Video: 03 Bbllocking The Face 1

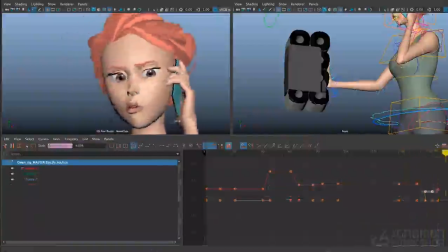Yeah, and then I'll close the jaw a bit more and find some parts of this expression change to overshoot. So I'll do the brows first. Maybe I'll do the eyes too, the eyelids.
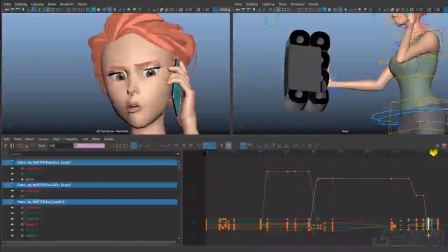Alright, this is still pretty blocky, so I haven't really gotten into things like lead and follow on the brows,
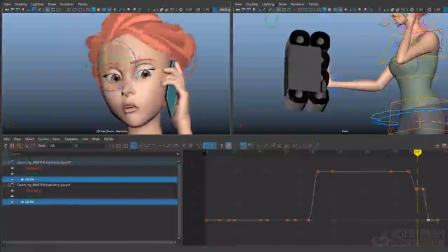offsetting the features from each other, like offsetting the eyes and brows from the mouth and nose a little bit. That'll come later as I start to polish and as I start to get into lip sync. But let's take a look at the overall performance now.
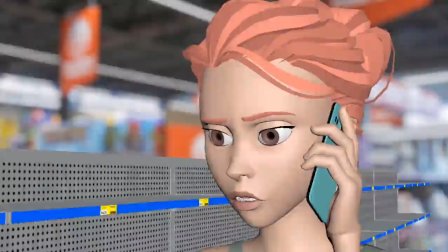Here's the play blast of the latest version.
Are we taking this too far?
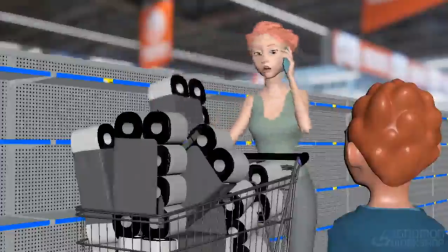You know what? I don't think we're taking this far enough. What? Are we taking this too far?
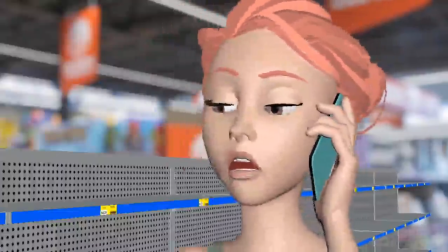You know what? I don't think we're taking this far enough. What?
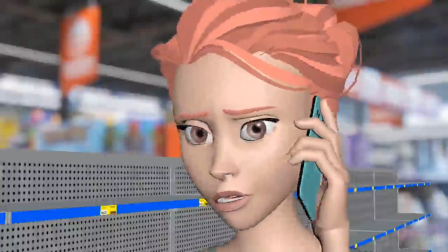So one thing that I didn't record, but a change that I made, is adding a little bit of smile into this first expression here. As I mentioned, looking at the previous play blast, I figured it could use a little bit of levity so she just wasn't in a serious, stern attitude the whole time.
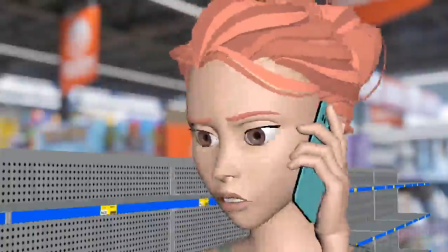I wanted to get a little bit of smile in there just for fun. And when I did that, I first did it to this pose,
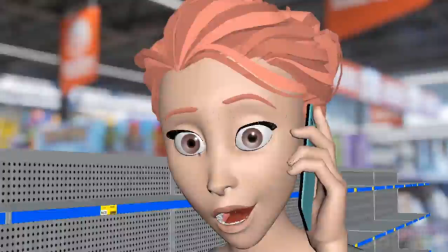and then I felt I needed to adjust the brow pose a little bit to make them a little bit softer, a little bit more up in the center.
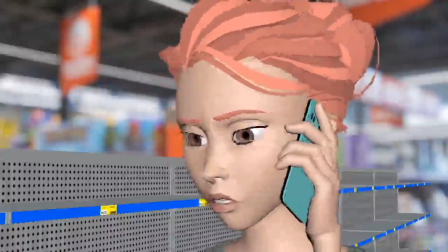And then I felt like I needed to bring the smile in a little bit earlier.
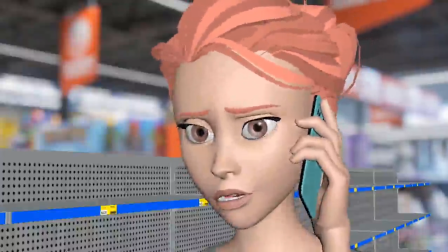So right here, she's starting to build into that sarcastic attitude instead of just changing everything in this attitude. So the smile creeps in a little bit there. I added a little bit more upward turn in the center brow there.
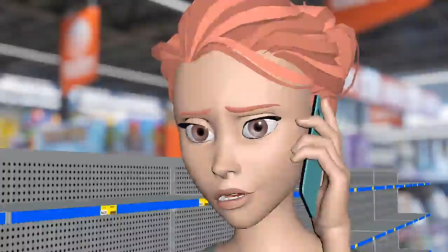So just to give a little bit of that sarcastic kind of disbelief at what she's hearing. Looking at it now, a few notes that I'll give to myself.
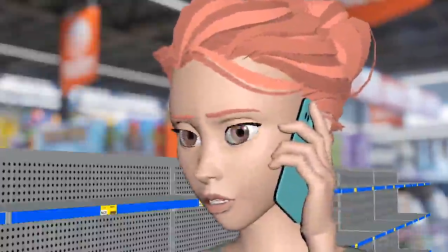I just feel like this little take in the brows, I could probably tone that down a little bit, and it looks like the inner part of the brow comes up and hits and stops here and then sticks there while the rest of the brow comes down.
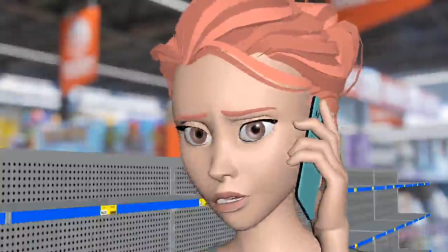So I can probably smooth that out and make that feel more natural.
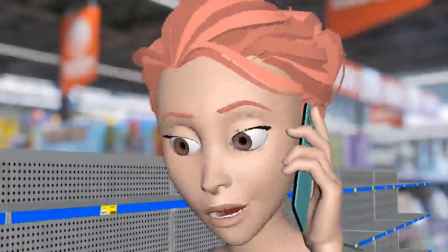And then the antic here, this breakdown coming down, I could probably tone that down a bit as well too.
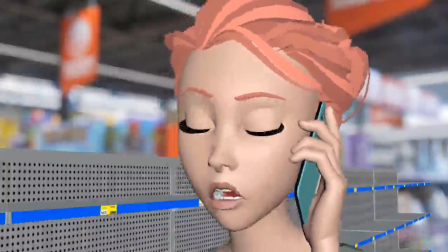I don't think it needs to overshoot that much.
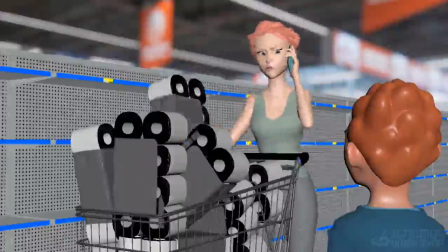because for one thing, I think it'll compete with this right here, the sharpness of the brows coming down there.
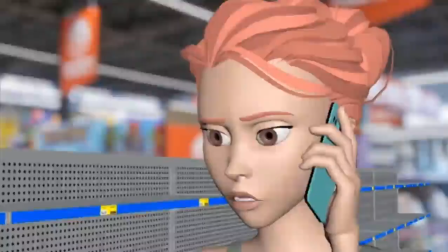So at this point, I feel like the blocking is far enough along, I can go ahead and start polishing things.
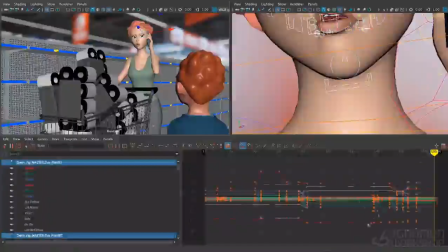One thing I should note, if we look at Maya here, is that if I select all her face controls,
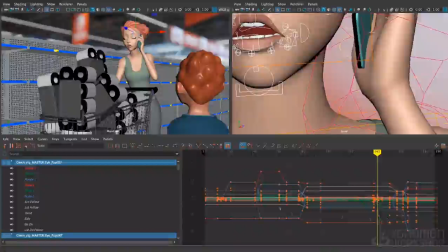you'll notice that my keys are very organized, and for the most part, everything is broken down at the same on the same frames. The only places where I've got some extra in-betweens is stuff where I was sculpting the blinks and adding some spacing choices into there.
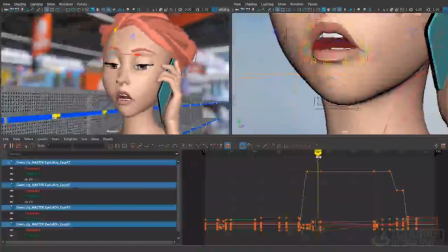The rest of it is all just pose to pose, so it's really easy to work with. From here, though, the keys are going to get a lot messier. I'm going to start shifting stuff around, adding more breakdowns for ease-ins and overshoots and things like that. So it's not going to be as organized, and I'll definitely be offsetting keys forward and backward in time.